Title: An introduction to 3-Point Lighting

Today, I've chosen to talk about lighting and animated film Soul. To start, I need to explain what system of lighting I will be comparing and focusing on. To keep things simple, I will discuss three-point lighting.
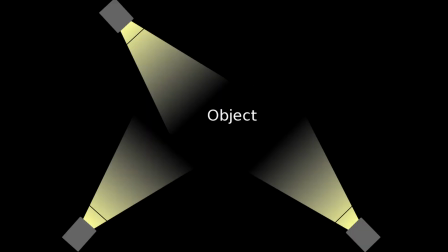0:12 In standard three-point lighting, the object or person, and for the sake of this video I will be referring to the person,
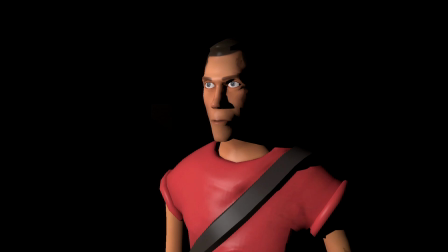0:18 being filmed is first lit with a key light, which is usually directly in front or kinda to the side of the person. This causes bright illumination of the face, but usually causes high contrast shadows across the face and the body, depending on the angle of the light.
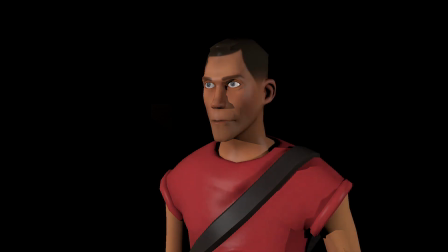0:32 This is usually fixed by a fill light. The secondary source helps to illuminate the shadows caused by the key light in order to make them less harsh. Finally, there is the backlight. This is usually placed behind the person in order to give them a slight ring of light around their figure, helping to distinguish them from the background.
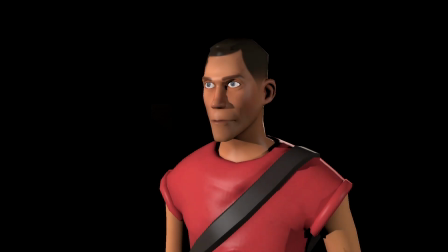0:50 When all three of these lights work together, they can help make the subject being filmed look more realistic. However, in some cases, a director may want an actor to be lit without a fill light or a backlight.
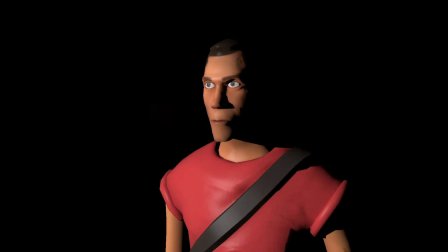1:01 This results in harsh and high contrast shadows on the actor. This is called low-key lighting and is typically used in dramas, horror films, and film noir.
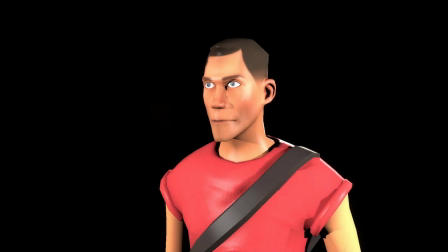1:12 On the other hand, when all three lights are used together, sometimes in excess, it is called high-key lighting.
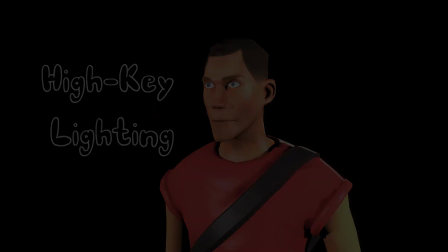1:18 This is typically seen in sitcoms and comedies, that kind of thing. Now, I want to see how these ideas are applied in animated films, like Soul.
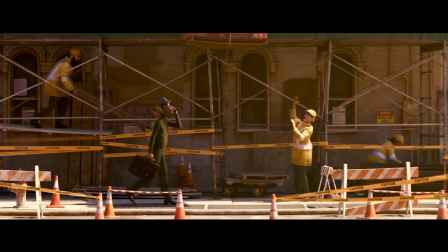1:27 Let's start with this scene of the main protagonist, Joe, walking down the street in New York City.
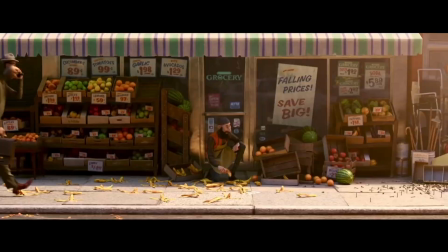1:33 In this scene, the source of light is the sun, which results in what could be considered a mix of low-key and high-key lighting.
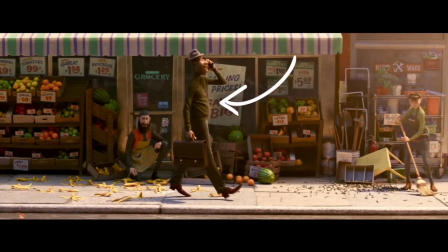1:40 Firstly, in this shot, he is lit from the front, but his shadows aren't completely black because of reflected light.
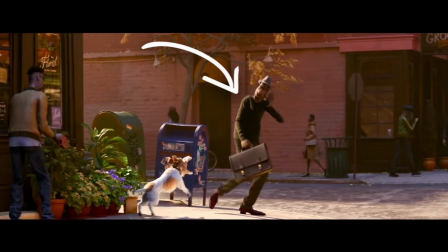1:46 However, in this shot, the sun is behind him, backlighting his figure and causing some high contrast lighting. But, yet again, we see his shadows aren't totally black because the environment around him reflects sunlight back to the unlit areas of his body.
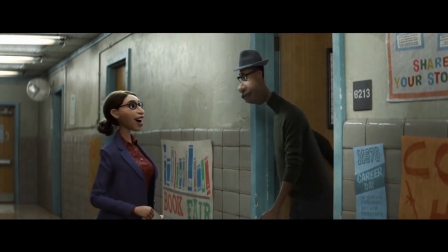2:01 In this next scene, Joe is inside an artificially lit school building.
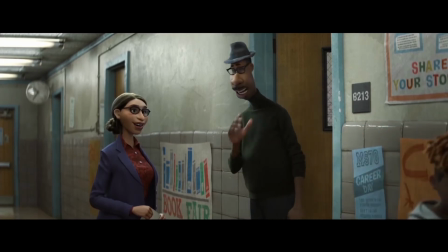2:05 Since there are multiple sources of light compared to just a single bright source like the sun, the characters in this shot appear to be lit by multiple sources of light.
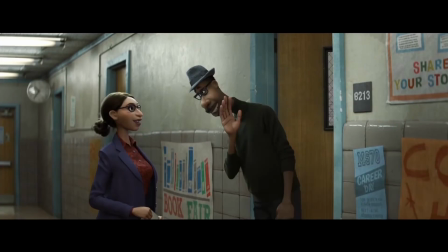2:12 In fact, I can easily point to the sources in this shot. The backlight is here, the key light is around there. However, I think in this scene, there isn't a dedicated fill light because there's really no need for one.
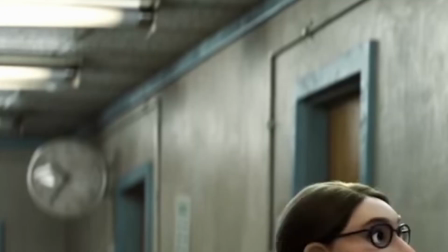2:24 Notice how the walls and the floor are reflecting so much light?
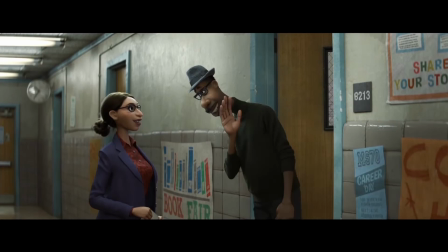2:26 The shadows on the figures are being filled in by that reflected light, so there's not really any need for a fill light. Finally, I want to quickly discuss the moments where Joe's soul is shown. Despite this portion of the film being highly abstract in nature, I can again point out three sources of light shown.
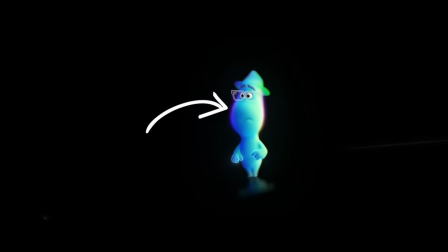2:44 Here is the backlight, providing a rim of purple, the fill light is causing this darker shade of blue, and the key light is over here, fading the blues to a bright white on the edge of his figure.
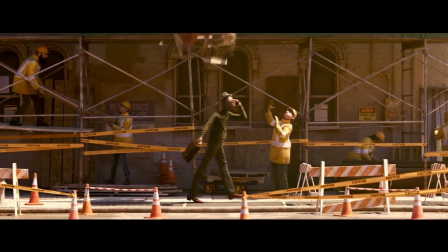2:56 Well, that's all the time I have for now. I really hope you did learn something new about three-point lighting and how it's applied to animated films like Soul,
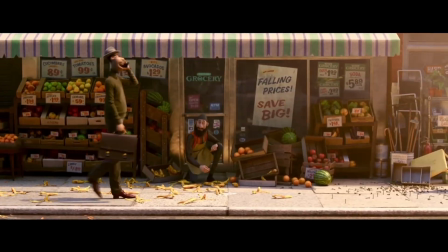3:03 and how it can kind of cause things to be similar and yet very different compared to real life.
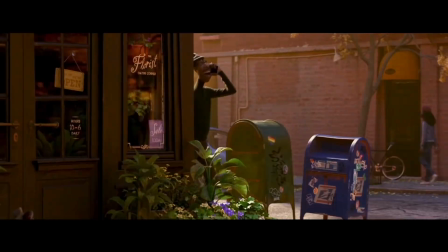3:09 Thank you for watching.